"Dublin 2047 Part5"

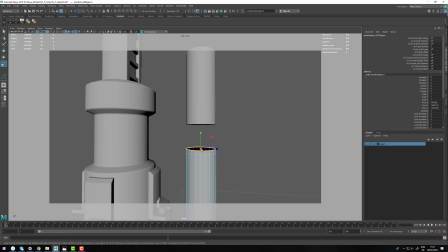planes going between
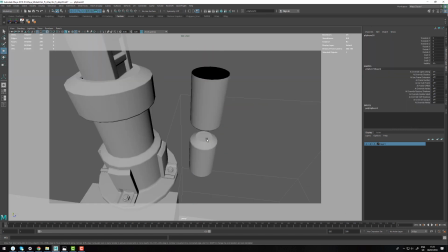these cylindrical columns to kind of get like a level of like a layering or leveling feel, but I got rid of that idea because
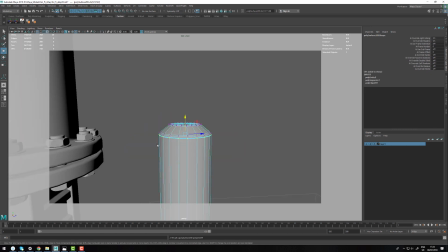it was feeling too crowded, and I knew that I'm gonna have a lot of stuff happening
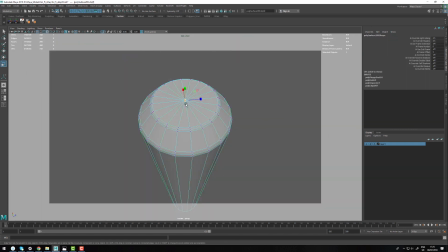after this one, like layering stuff on top of this.
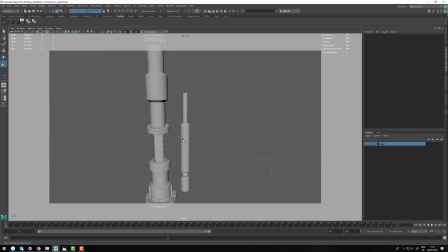So it would have been a waste of time, and like no one would have noticed any of the details.
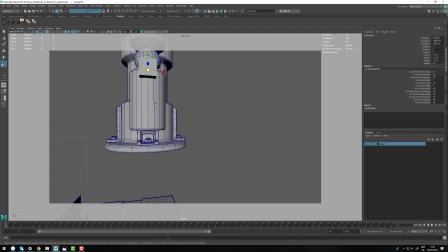So instead of that, I decided to focus on a lot of
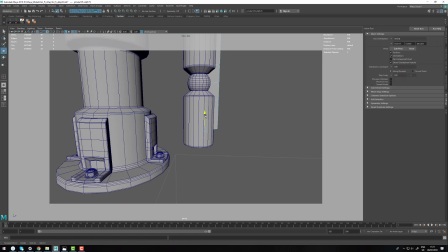silhouette breaking forms, like this spherical detail in the middle of a cylinder.
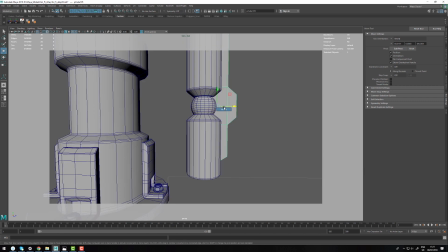It's something that's gonna pick up the highlight really nicely
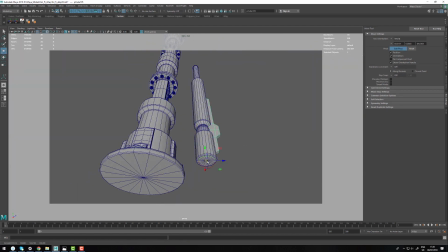when you put the metal shader on, and you can do cool stuff like add like chipped
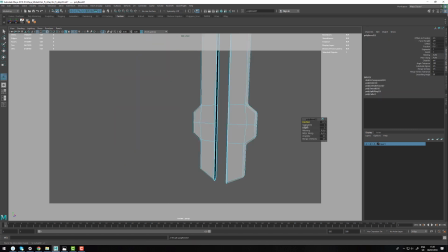metal and like rust and stuff.
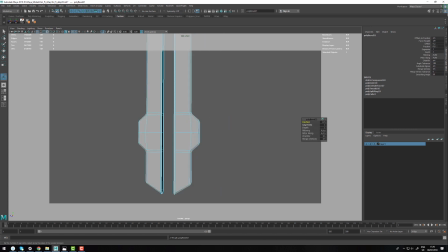So it's an opportunity to break the surface a little bit and the silhouette,
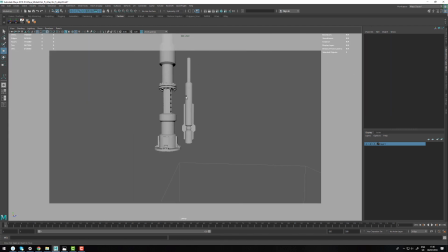and focus the attention of the viewer to when they're like looking at the render, to kind of notice this. So that was the thought process behind that.
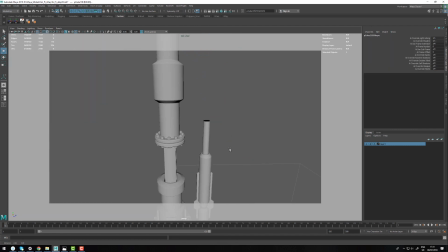And then in the middle, I just needed something to connect, and I already had a couple of pieces modeled, so I figured I can just duplicate what I have at the bottom and the top, and kind of use the same design language,
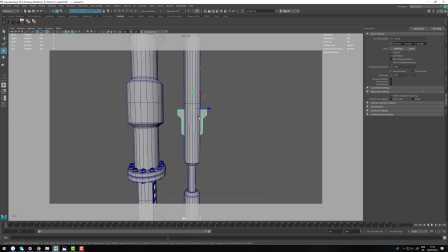but modify it slightly so it doesn't look like a lazy job.
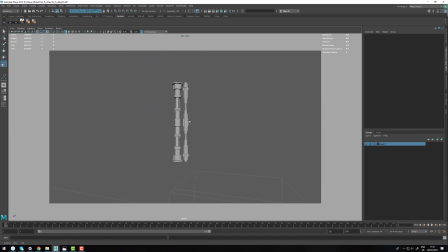So it doesn't look like I just took it from the bottom and just slapped it on the top. And then once these diagonal pillars were done,
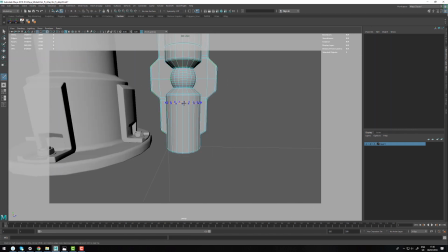I added a little bit of construction cut lines and stuff like that,
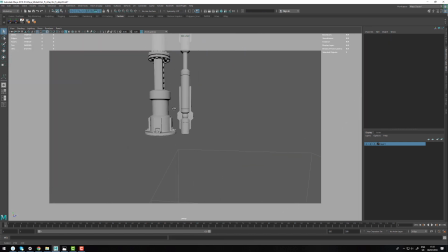because if this was a real world object, it's probably not made of one
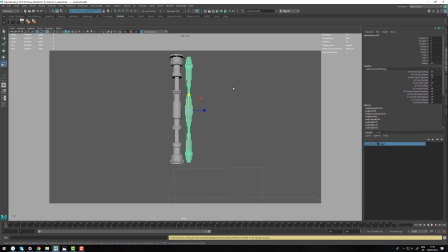gigantic metal tube, but that's going to be like super heavy to do, super hard to do, and super heavy as well. So I tried to add a little bit of a sense to that.
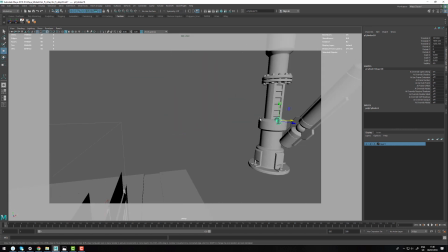And also then I needed a connection on how this thing
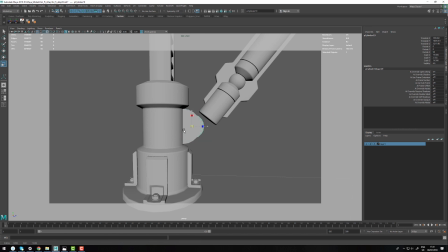how the diagonal column connects to the big one. So I just I did a simple
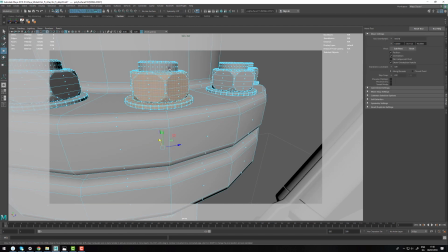cylinder block out, and then I upres that and just stole some of the bolts from the top,
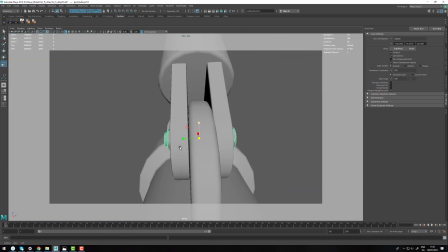and it was pretty much done.
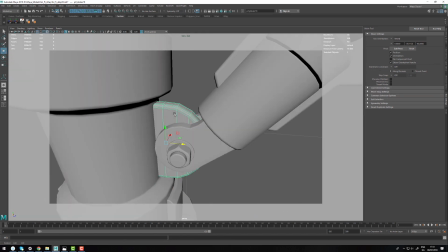So after I finished one, that's the power of 3D, I just duplicated it on the other side.
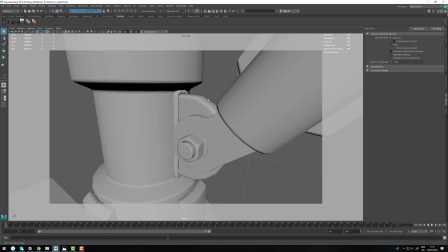And here is a quick little detail. I added a welding seam,
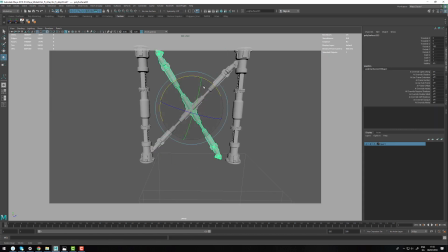which it's not something that you necessarily see in an environment as large as this one, but if you really start like zooming in and poking around, you will notice this kind of stuff,
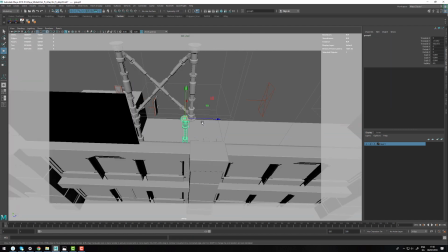or at least some of some of us will.
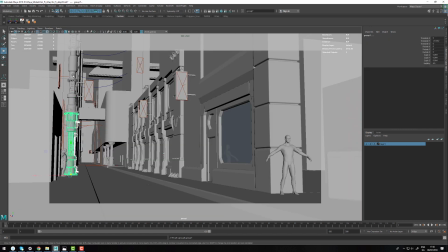So yeah, this was like a really quick chapter.
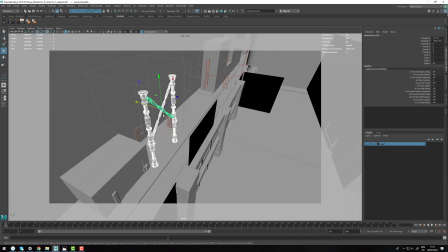I just wanted to share how I would approach something like this.
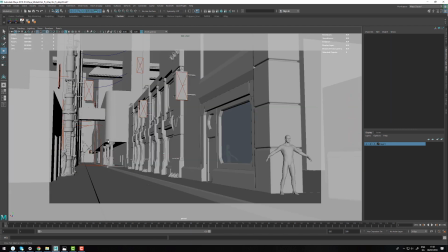And as you can see, I'm just trying to move it around and see how it's going to look like at render time. And yeah, so in the next chapter, we're going to continue with a lot of props modeling.
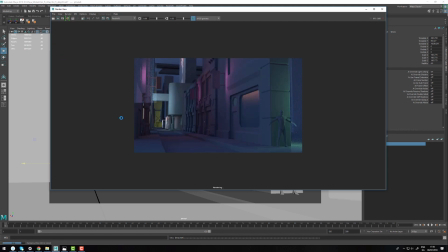So thanks guys for sticking around, and I'll see you in the next one.